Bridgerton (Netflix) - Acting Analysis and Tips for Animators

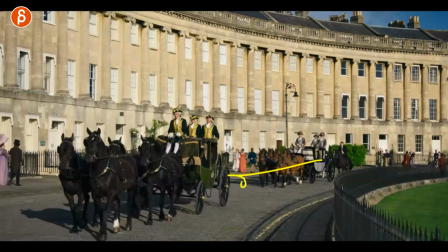polite as it could be this one i thought was fun because as they are departing here they're all in here you can see this this is very short right
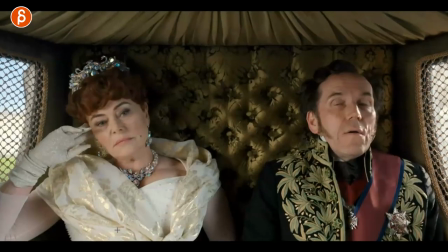if i play this in full they're in here they're struggling and then you have their reaction where they have space and they're kind of
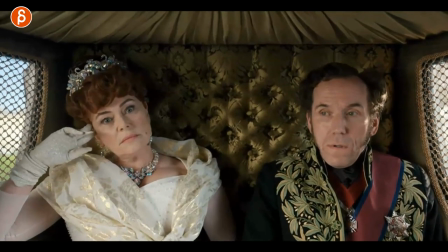bored and you know they're not on the best of terms here but what i want to look at is this So imagine
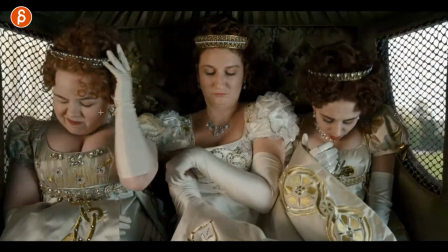you have a scene with multiple characters and it could be played either way It could be a full pantomime thing.
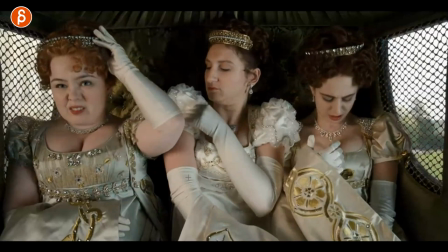It could be a lip-sync thing one or multiple characters What I like about is that they
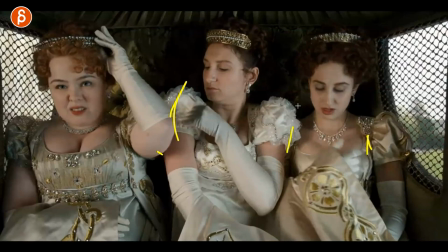are forced to interact with this it kind of also shows well They don't have two characters.
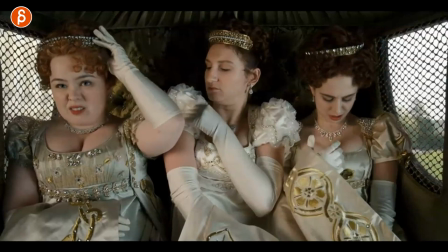They're not that rich They have to kind of look at what kind of deal with what they have, but it forces them to
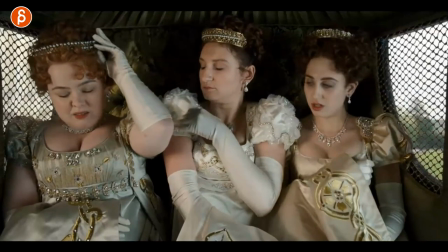Push against each other not that they want to what it's just this this enclosed thing that makes them not happy like come on what are you doing here what's going here so for me it's like if you have a scene and you have a lip sync or whatever you have well take that scene and put everything you have all the ideas and put all these characters into a tight and closed space so they can't really move so they can still say the things it's not that tight that the audio quality will change where you talk like versus you're free with your chest and breathing but it's something where you might say something but then every now then you might move away and look down or do something i like this i like this idea of take whatever idea you have whatever scene when i put all of your characters you know must be I guess multiple ones because they can squish each other but put them into a tighter space and see what that gives you will that I mean probably will change your acting choices in the moments how they look around so I like that as a as a twist on an idea kind of make your your shot even more different and potentially more original
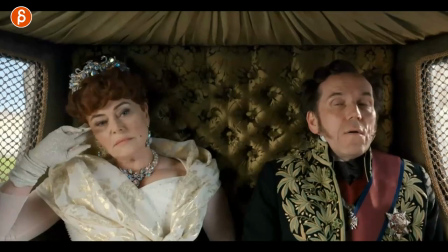and as I love contrast all of that they don't have space but they do but as a little thing on the side and actually continue with the
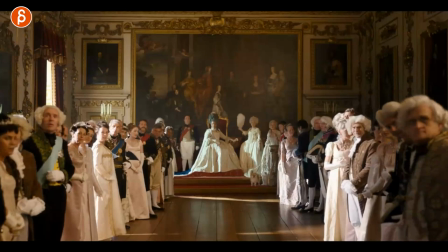tight spaces here they are they're entering and you can see everybody's ready everybody's looking and then as they come in watch this yeah
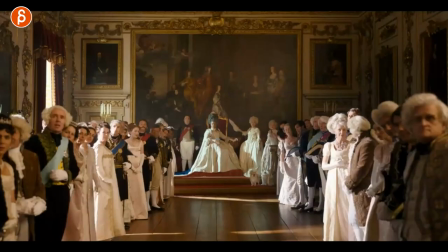they're kind of clumsy they don't have really room they're all like ah it's embarrassing and then of course everybody starts talking and starting to react so this just as they
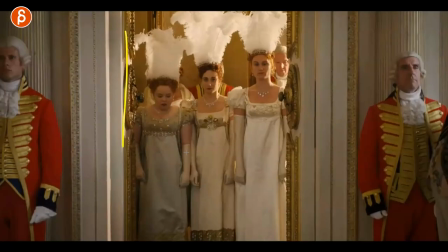double down on that idea what if you have people going somewhere what if they have to go through tight spaces what does that mean is it something where there will be judged it will be embarrassing is it class thing is it just something funny that you can do or something dramatic so again
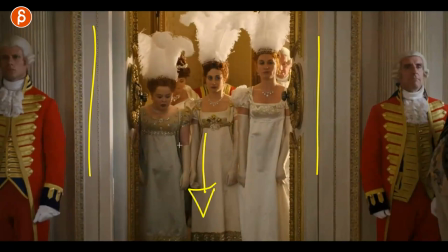i like sets and that's exactly why you could have a specific move or motion whatever it is but now you add a set to it with that
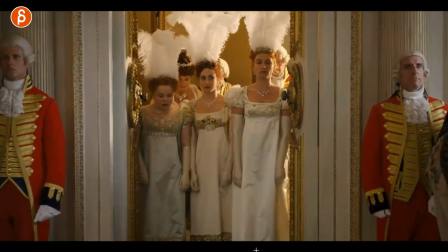constraint that it's tight well that can change how they move and again will change potentially the acting choices and make it more original and staying in
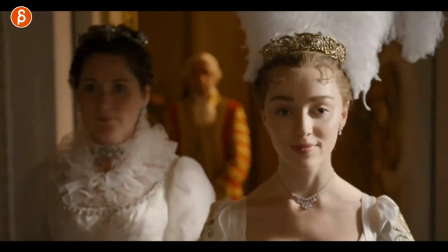here again going with a reaction so as she comes in there is who reacting she's all real she's all pretty and like oh what's going on it's gone
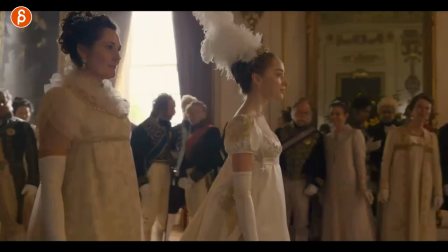but then the one acting not so impressed is her you can see that with the posture the head and the blink it's a slow blink
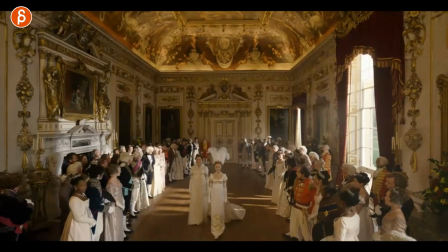and like just kind of bored compared to as we go forward with the girl who's all inspired oh she's that's what i want to be
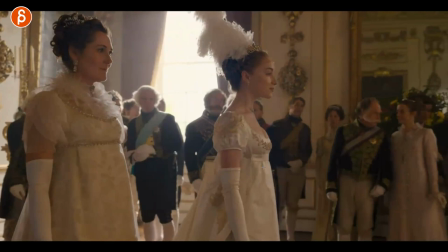at one point so again this for me is all about reaction so if you have something this could be a move where people are looking and talking this
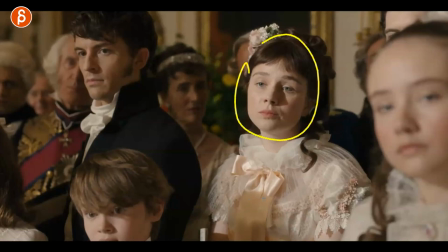could be a lip sync don't forget that you can add humor you can add contrast to something where you break away you can still hear potentially the lip sync that you're supposed to animate to but now it's all about another character reacting to what she is hearing what she is seeing whatever it
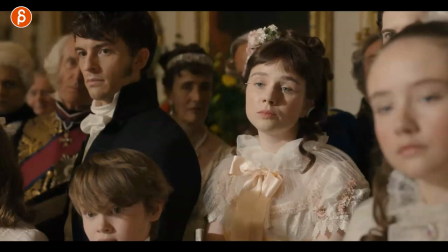is but it can break up the shot and can add some humor but to me it's also thought process and contrast it's just really interesting for me to
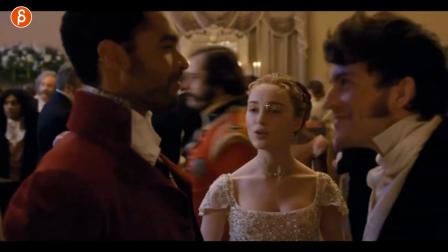break up a shot in that way this moment is a bit more subtle to me it's all about head accents and timing so as she
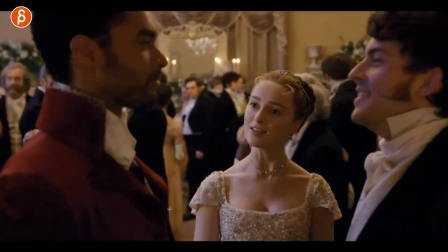goes over wants to draw attention she wants to talk to him because she's kind of smitten by that person look at for instance that head turn right turns around
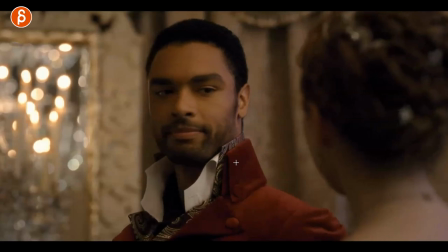overshoots a bit like the whole body goes over and then comes back and you can see this right there at the end with the
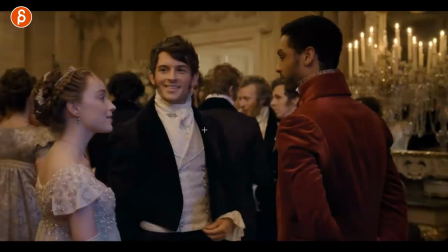body and the head and if you look at her now she wants the attention right she's a lot more stiff she wants to hold
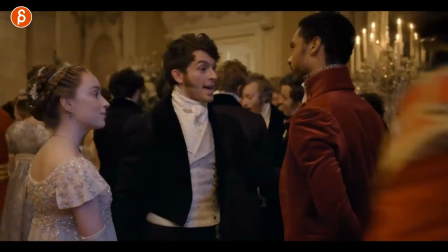i can't even frame it in there she wants to hold that gaze and then you go back into well now they're going to talk and she realizes well he's
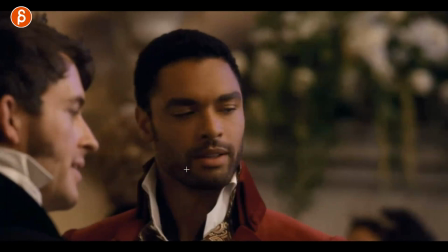not paying attention to me again right and again she the head turns here why am i bringing up the head turns well i'll talk about that later just again
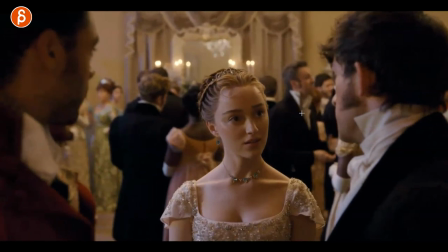look at this here as she is now wait why are you talking now why are you drawing away the attention look at how she